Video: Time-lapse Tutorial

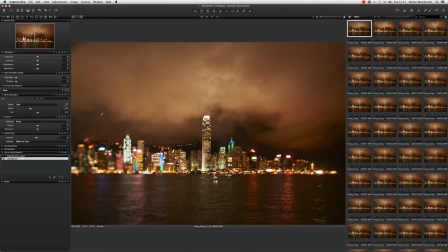0:05 We're shooting a lot of time-lapse these days because it makes fantastic B-roll for when we're filming video. First thing, always shoot manual, okay, if you can. And then the other thing as well is I would strongly advocate always shooting RAW because that's going to give you the most flexibility afterwards.
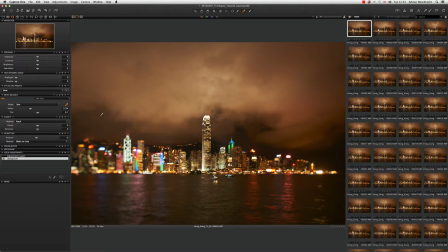0:24 So let's get into this. So as you can see here we've got 172 images. You can see up here that's indicated up here. 172 images in Capture One and these have been imported exactly as they've been shot.
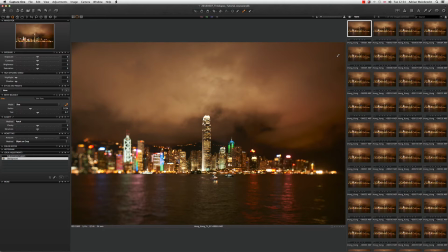0:42 In the background here you can see a beautiful Hong Kong harbour and I've shot this with a 24mm tilt-shift lens. So the first thing I do normally with a time-lapse photograph is I determine how I want the white balance to look.
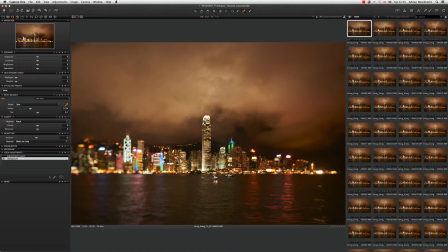1:00 Now for me, this is all a bit too warm. It was shot just as daylight and because we've got a lot of tungsten lights in here and I think it's probably some mercury vapour lights, we're getting a sort of a green-yellow tinge. tinge. So let's go over here.
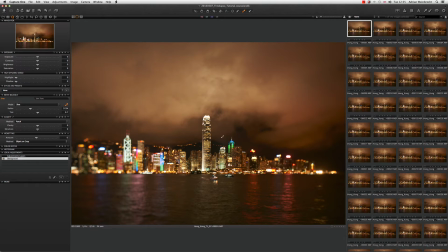1:17 We're going to choose white balance and what I sometimes do is I just sort of click around the subject just to see where we're going to get a nice looking white balance. Now that's getting already towards something that I really do prefer, but I'd like it to be cooler.
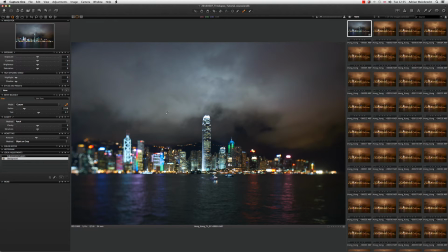1:34 I want to get a bit more sort of blue and coolness into this particular image. So what I'm going to do now is I'm just going to take my color temperature slider down and you can see there the image is going to be much much cooler now I like that okay
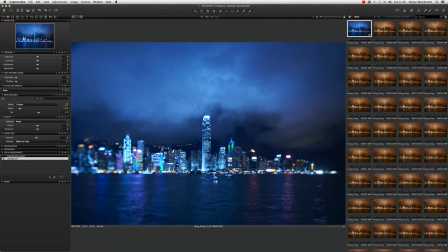1:51 but there's a number of areas that I think we can work on here first up I think the sky could be more dramatic clouds are your friends when you're shooting time-lapse clouds show fantastic movement okay so we
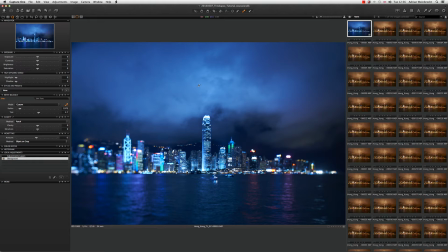2:04 want to work a little bit on the clouds we want to bring those out a little bit and I think we get a little bit more color into the water and we can probably bring the buildings out a little bit more.
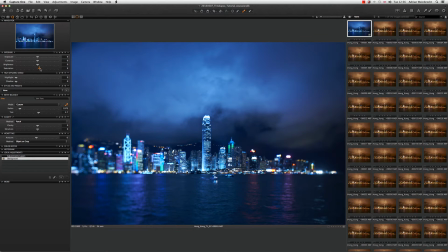2:16 So first up, let's just do some overall saturation in the scene just to really pump up the color a tiny bit more. Okay, now next up, let's start addressing specific things. So let's start with the sky.
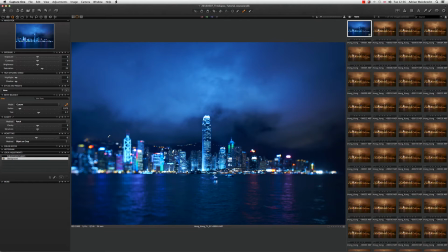2:32 So what I'm going to do is I'm going to create a local adjustment layer just for the sky. so let's click on here now and I'm gonna name that sky it's always good to name your layers what they are so when you come back to the files at a later date you can
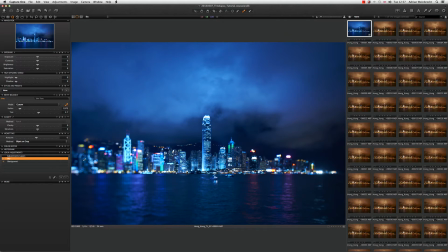2:50 see exactly which layers are adjusting what takes a second and it makes things much much easier now I need to get choose a brush which I can choose from here so let's start brushing in like make this a little bit bigger and let's just start brushing in our sky so you can see
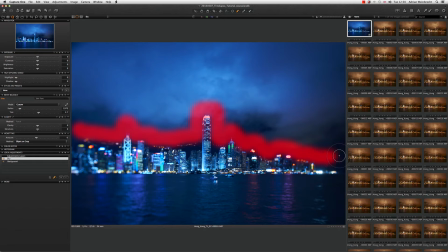3:08 we're just hugging the buildings down through there but it's really the sky I'm interested in make sure that all the edges everything through here okay so let's let's now work on the sky a bit
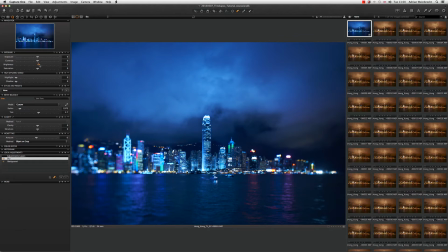3:21 first up let's make it a little bit brighter okay now I'm only affecting the sky the next thing we want to do is let's bring up the contrast I want this to be really quite dramatic look at that starting to have a great impact already now the other thing that's really interesting is
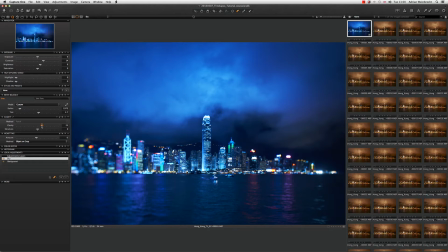3:39 clarity I love clarity on this sort of subject so there we go bringing in the clarity a little bit more and you can see already that's made a big big big difference if we just take off the layer that's how it was